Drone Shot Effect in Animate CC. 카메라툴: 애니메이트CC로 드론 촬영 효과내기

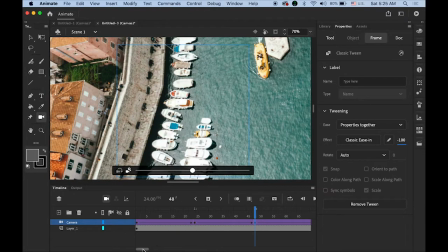[12:27]
So I'm repeating kind of the same steps on my camera. So it will control the kind of your camera's moving and spinning speed.
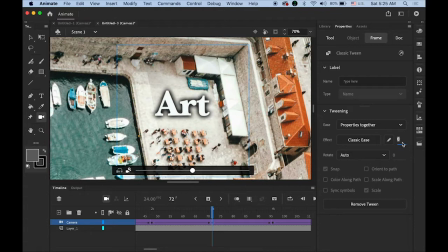[12:37]
Back to 100
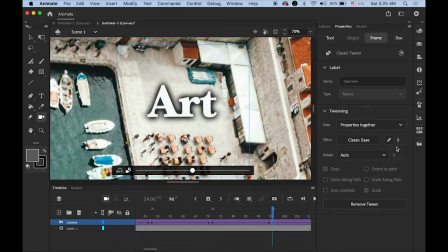[12:40]
and minus 100.
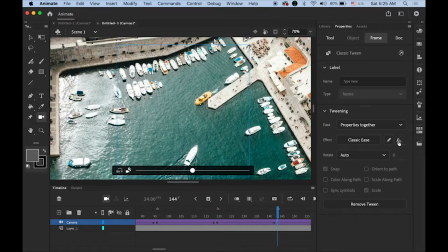[12:48]
Hundred again and back to minus 100. I think we are almost there.
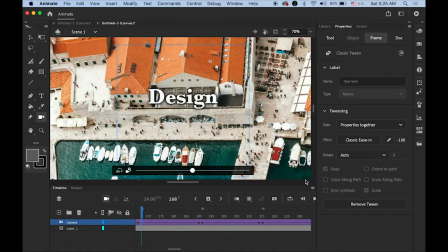[12:55]
Oops. And 100.
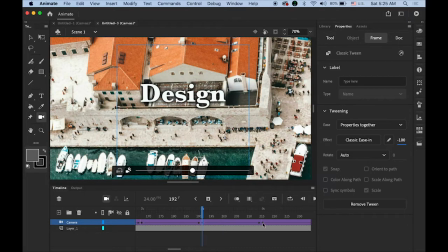[13:03]
And negative 100. And 100.
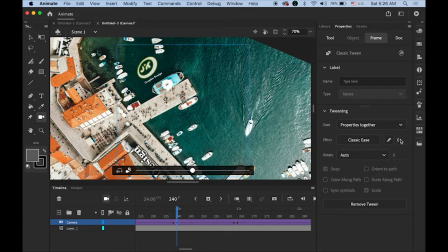[13:12]
Two more. Negative 100. And this is the last one.
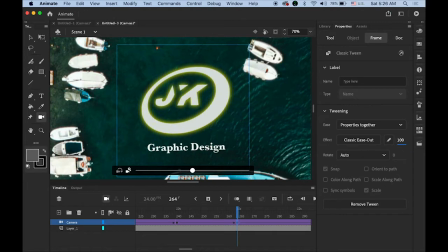[13:21]
100. So let me preview it.
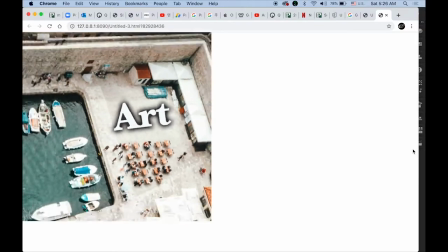[13:28]
You see the difference? Getting slower and faster. There's a kind of a tension.
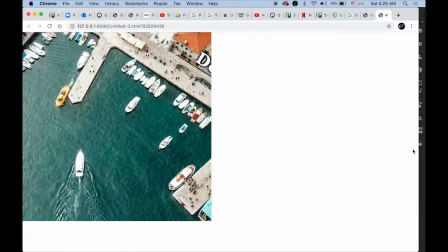[13:35]
It's more dynamic. Woo!
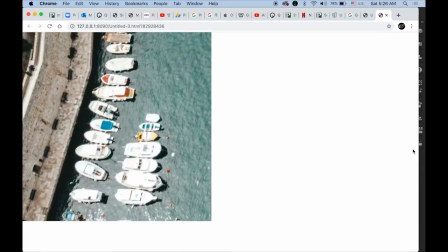[13:41]
Okay, so you may feel it's a kind of a little fast,
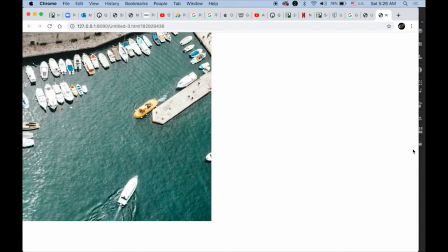[13:44]
so you can control it by inserting keyframe maybe every other frame, so every 2 seconds.
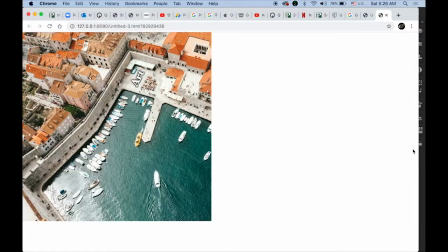[13:52]
Okay, or you can make it even faster, or you can have the different kind of pathways of your camera tool.
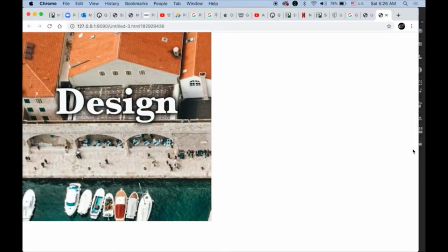[14:00]
Okay, so that's it. I hope that you enjoy this video, and hopefully this helps your project.
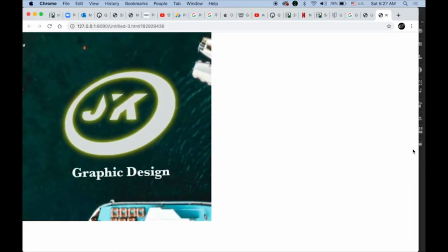[14:08]
So thanks for watching, and see you next time.